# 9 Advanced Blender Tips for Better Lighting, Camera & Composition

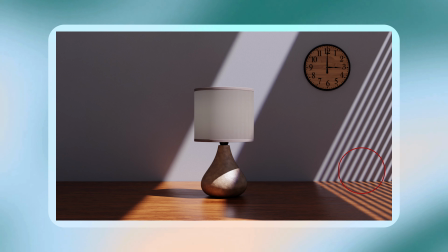And we also have this light play over here, and we have this light here, we have this here. It's hard for your eyes to stay in one place, item or main object,
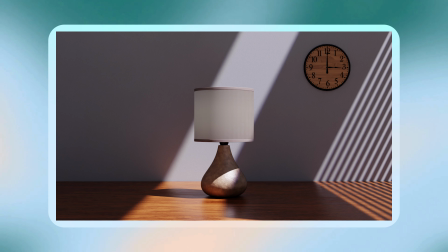because there's so many other equally nice things in the scene that are drawing your attention.
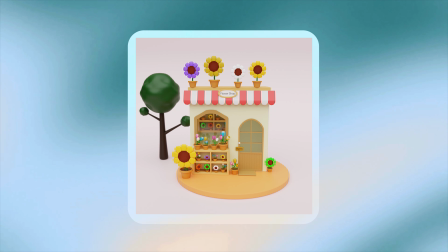An image like this, first look, it's very clear that it's a flower shop with a tree beside it,
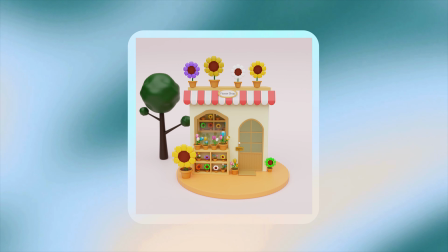because this whole space has nothing distracting the viewers from what you want them to see,
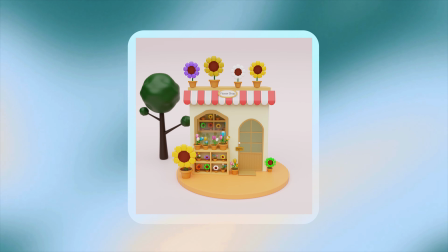which is a flower shop with tree. And lastly, did you know you could have a frame within a frame?
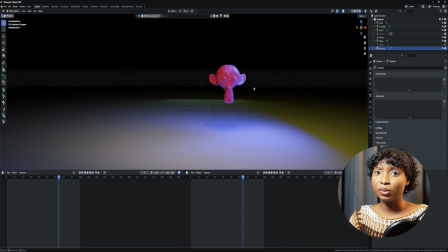This is a camera frame, so we could put Suzanne in a frame inside of our frame.
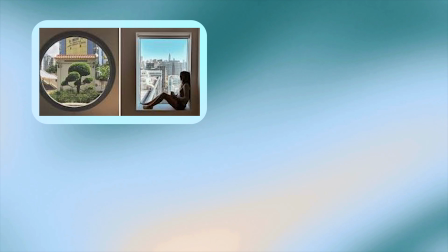Best ways to do that sometimes is by using a window, a doorway, a hall, a gate,
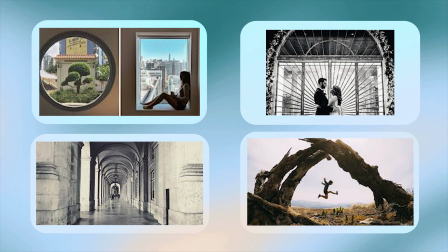or an arc, something that frames around your main object that people will have to notice it first,
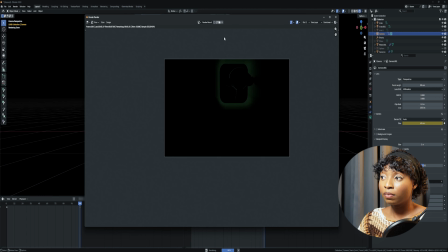putting it in the center. If we were to render the scene, it doesn't matter if the object on the far left, on the far right, once you see it,
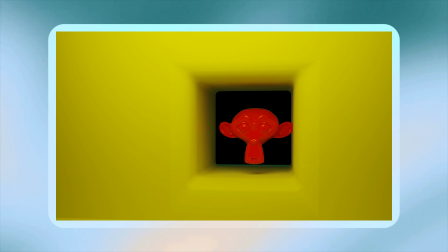you know, okay, we're supposed to be focusing on the object in the middle of this frame, wherever the frame is. So to quickly recap, we talked about lighting techniques, camera setup, and composition tips. For the lighting technique, we mentioned using light probes for subtle bounces. We talked about creating custom follow-ups and also layering different color temperature. For camera, we talked about depth of field with custom focal plane, animating camera sensor, and we also mentioned denoising viewport. For composition, we mentioned the golden ratio grid, we mentioned the intentional use of negative space, and framing within a frame. That's it for today's advanced Blender tips. I really do hope that this lighting, camera, and composition tips really help with your Blender projects, and if you try them out and you like them, I would like to hear your feedback in the comment below. And if you liked this video, please leave a thumbs up and comment and share, and also subscribe for more. I will be seeing you in the next one.